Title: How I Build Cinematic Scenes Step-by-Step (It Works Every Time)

So today I'm going to walk you through the entire process of capturing a little cinematic sequence step by step, and then towards the end of the video I'm going to show you what our complete sequence actually looks like once we've done some basic editing and a couple little nice techniques.
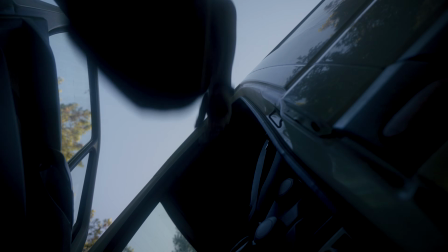This is my new mobile YouTube studio, film studio, and home. This is the van that I built a little while ago out here in Europe, and we're gonna be living in it and traveling around and shooting some awesome content. That's a video for a later on topic though. Let's get into our little cinematic scene right now. Let's quickly touch on basic settings. I'm gonna shoot everything at 24 frames per second. Unless I know I wanna use that clip for slow motion, I'll shoot at a higher frame rate.
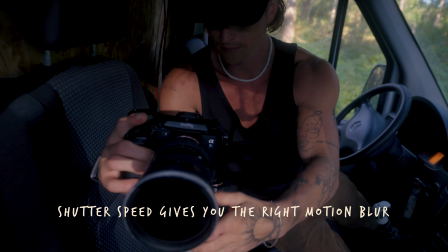(0:58)
I'm gonna keep my shutter speed at the 180-degree shutter angle, which is 1 over double my frame rate, 1 over 50.
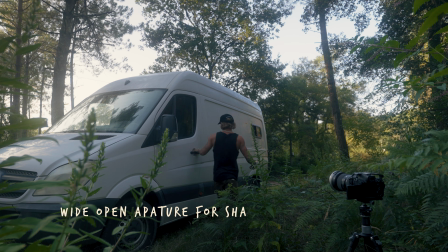(1:06)
ISO as low as possible to prevent noise, and I'm gonna keep my lens for the most part at its lowest f-stop so I can get that nice blurry background. Keeping your basic framing aligned with this grid right here is
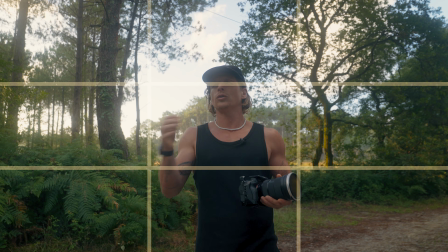(1:19)
a really nice way to just ensure you capturing visually pleasing shots. It's not a hard rule, but the rule of thirds grid will help you when you're trying to align different shots.
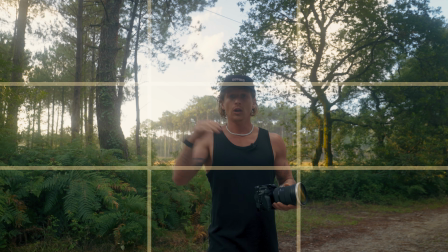(1:30)
You can look out for keeping your horizon on the thirds line. You can keep your eye line of your subject on that top line,
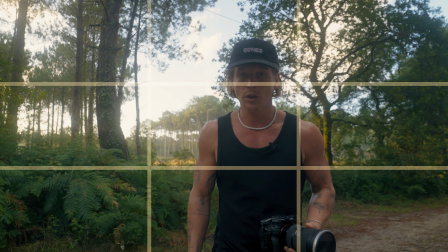(1:36)
or any interesting points of your composition on those other lines, kind of like this.
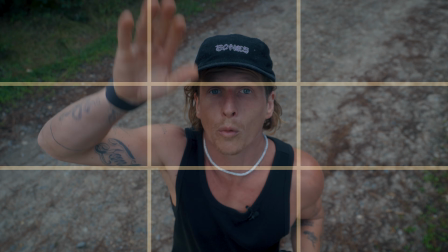(1:43)
And the thing is that it doesn't even really matter what your perspective or angle is, that rule of thirds still applies.
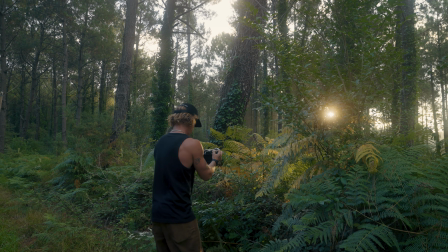(1:51)
I want to capture a few different shots of my environment just to give the feeling of what that space actually is like.
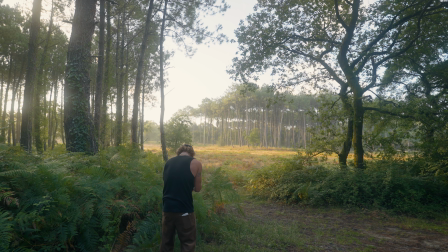(1:58)
So it's also a really nice way that you can introduce some movement into your otherwise mostly static shots, because I'm filming this on my own.
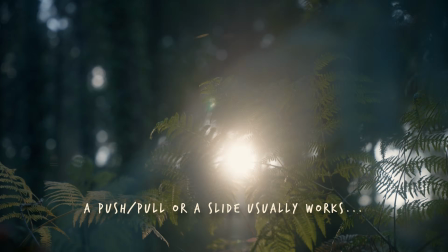(2:06)
And these cutaway shots can be spliced in where we want them throughout the video. Really beautiful. Do your absolute best to plan an idea of what your little video or sequence is actually about. It's far easier to capture something if you have an idea of what you're doing in that video, kind of rather than just existing in that space and trying to get shots of you kind of like standing in places or whatever. But having just a basic idea of what you actually want to film will go a long way when it comes to your creativity and what you actually have to work with. The other thing I always like to try and do, as well as thinking of a rough idea of some of the things you want to be doing for the actions, is just to come up with a couple of basic shot ideas. It doesn't have to be anything crazy, but having a few locked in your brain will really go a long way,
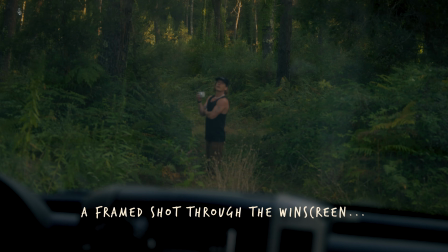(2:56)
especially if you can think of just 1 or 2 kind of unique creative shots that you can sprinkle into your scene,
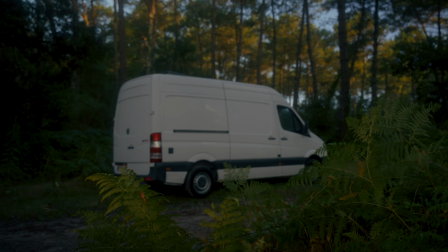(3:04)
which I'm going to get to in a little minute. For now, I want to capture just kind of an establishing shot of the van in the forest, along with some of our cutaways. It will give the viewer a good idea of where we actually are and what's kind of going on in our environment.
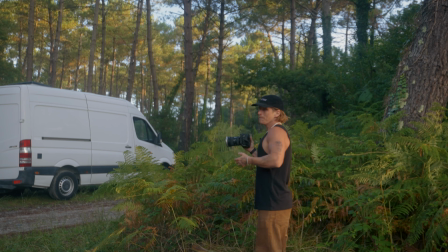(3:17)
One of the easiest ways that I like to make shots look better is by introducing foreground, and I can use some of this foreground right here and get kind of a nice like wide establishing shot. I think that's looking pretty cool for an establishing shot. Up until this point, I haven't really been in any of the shots, but now I am gonna be,
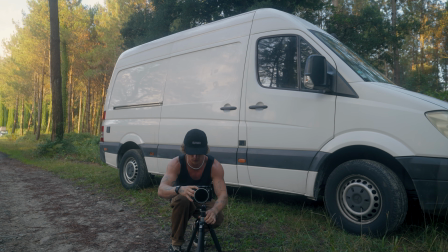(3:37)
so we're gonna have to whip out this tripod because we are filming the shots of ourselves,
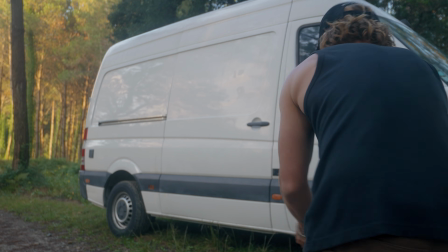(3:42)
and a tripod is gonna be our absolute best friend. Let's get this little opening one, and I'm gonna try and keep my perspectives changing,
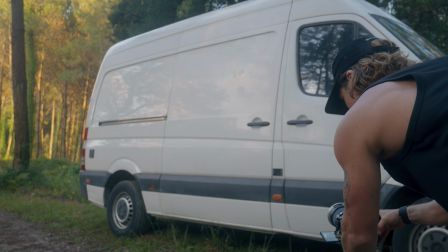(3:51)
so I might go something like kind of nice and low for this one, keeping our last shot in mind,
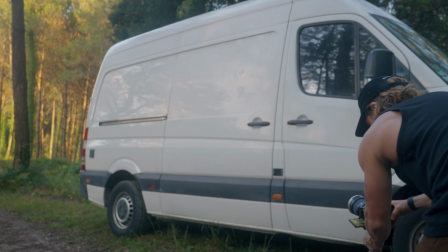(3:57)
which was from that side. So we could be down here like this, and then kind of open the door, get out.